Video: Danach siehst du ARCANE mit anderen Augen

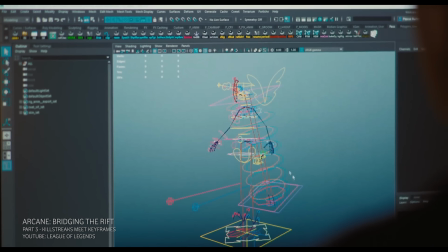521s
Dabei werden die Skelette oder Rigs der Figuren Schritt für Schritt bewegt. Auch dieser Prozess ist sehr aufwendig.
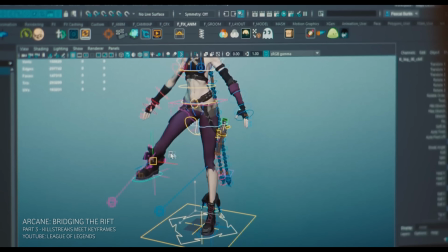527s
Für jede Sekunde der Serie sind die Animatorinnen und Animatoren einen Tag lang beschäftigt.
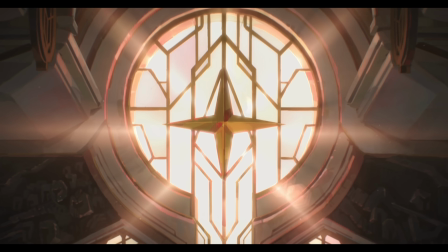535s
Passend zum handgezeichneten Look gibt es keine perfekten Kreise in Arkane. Achtet mal darauf, alle Öffnungen oder Fenster sind etwas schief.
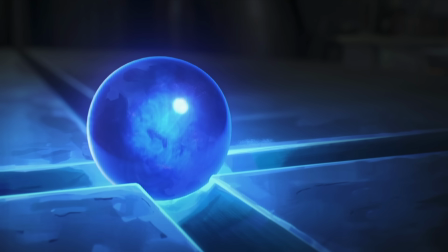543s
Es gibt nur eine einzige Ausnahme, die magischen Kristalle. Ein dezenter Hinweis auf ihre überweltliche Macht.
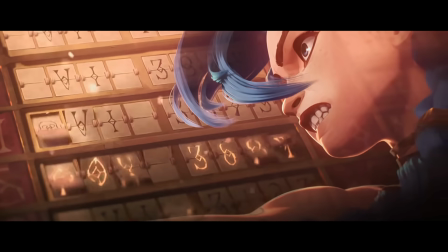553s
Diese Liebe zum Detail zeigt sich auch im visuellen Storytelling. Viele kleine Charaktermomente passieren einfach zwischendurch, ohne ausgesprochen werden zu müssen.
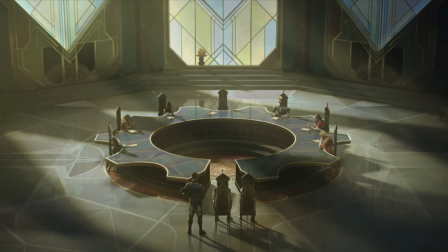561s
In dieser Szene der ersten Staffel hat sich zum Beispiel ein witziges Detail versteckt. Habt ihr es entdeckt?
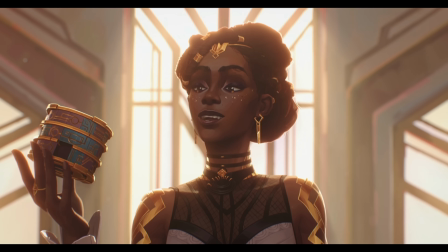566s
Dieser.
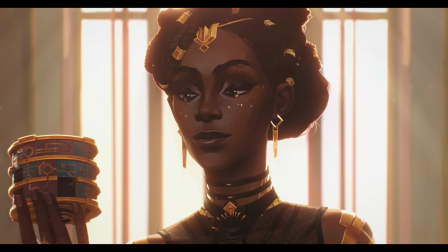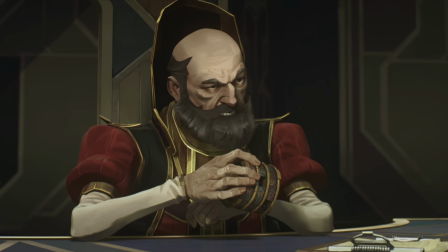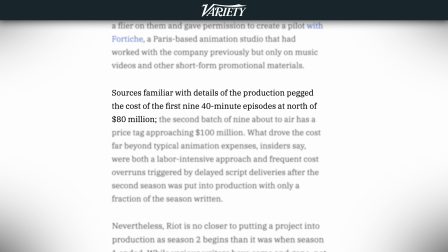580s
Zeitversessenheit ist natürlich auch teuer. Die erste Staffel soll laut einem Bericht der Variety mehr als 80 Millionen Dollar gekostet haben. Damit wäre Arkane ungefähr so teuer wie die letzten Game of Thrones Staffeln. Aber all der Aufwand lohnt sich natürlich nur, wenn Arkane ein Erfolg wird.
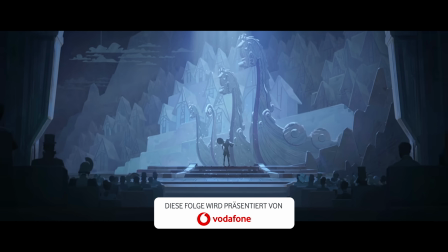595s
Kurz vor Release werden die Verantwortlichen langsam nervös. Sie fragen sich, ob diese Serie, in die sie so viel Zeit und Arbeit gesteckt haben, auch wirklich gut vom Publikum aufgenommen wird.
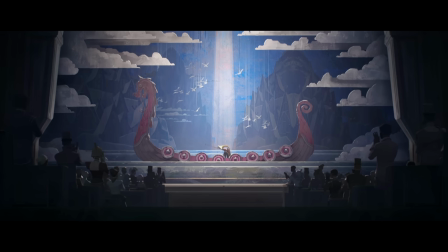604s
Leute sagen immer, wenn man etwas arbeitet, verlassen man sich ein Stück von dir selbst. In diesem Fall hat es mich definitiv ausgeschlagen.
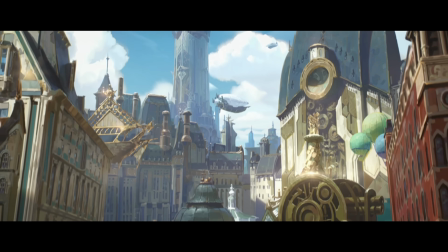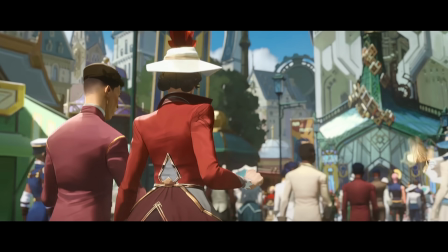Es ist ein kleines Erinnerungsverfahren, dass dieses TV-Show gemacht wurde. Und es ist ein kleineres Miracle, dass so viele Gott-Tier-Artisten zusammenkommen, um auf einem Projekt zu arbeiten. Und man kann nicht so stolz sein, was sie getan haben.
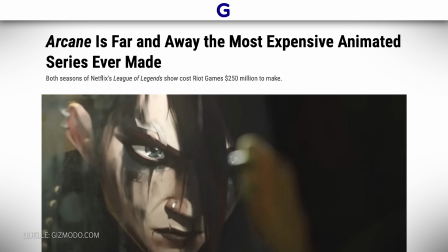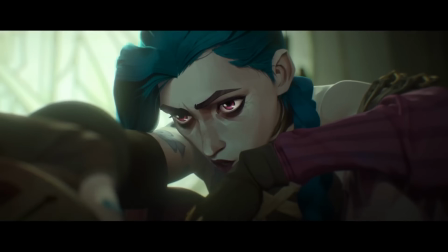654s Schau es alles anbauen.
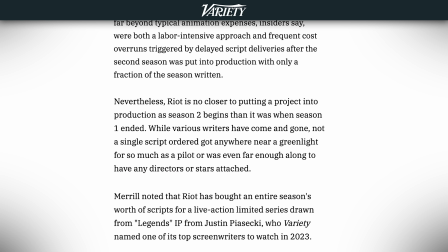659s
Arcane und andere Serien aus dem Runeterra-Universum von League of Legends sind noch nicht in Sicht.
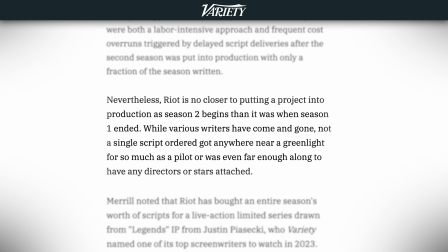664s
Laut einem Bericht der Variety wurden zwar viele Drehbücher geschrieben, doch kein einziges davon sei auch nur ansatzweise bereit für die nächsten Arbeitsschritte, wie etwa die Produktion eines Piloten. Eigentlich sollte es ganz anders kommen. Der damalige Riot-CEO Nicolo Laurent versprach kurz vor dem Start von Arcane, Riot Games zu einem Unterhaltungsunternehmen des 21. Jahrhunderts auszubauen. Doch daraus wird vorerst nichts. 2023 verließ Laurent das Unternehmen.
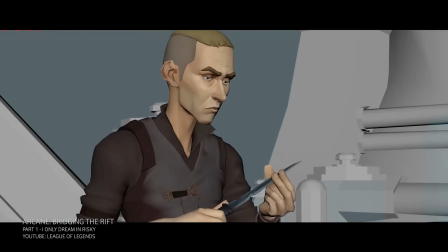688s
Außerdem wurde die Abteilung für Film- und Fernsehproduktionen verkleinert.
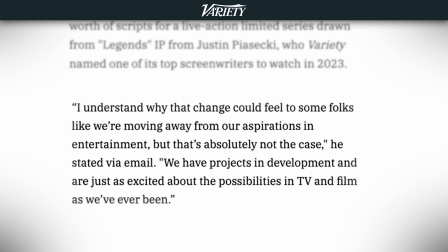692s
Dennoch betont Mark Merrill, Produktleiter bei Riot Games, dass das Unternehmen weiter daran interessiert sei, Serien und Filme zu produzieren.
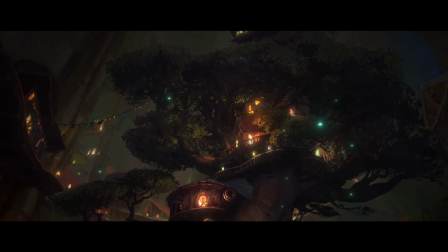698s
Es brauche einfach noch mehr Zeit. Bis dahin bleibt uns nur eins, ein erneuter Durchlauf von Arkane.
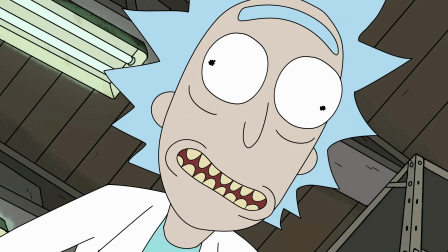704s
Oder ihr schaut euch eines unserer anderen Videos an, zum Beispiel das über eine andere Animationsserie für Erwachsene, die auf IMDb sogar noch besser bewertet ist.
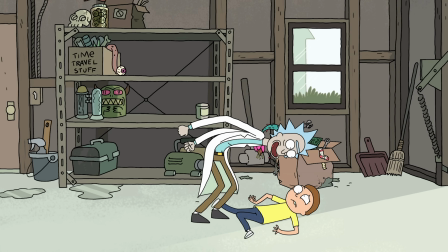712s Rick and Morty time. All day long, forever. 100 days Rick and Morty forever, 100 times.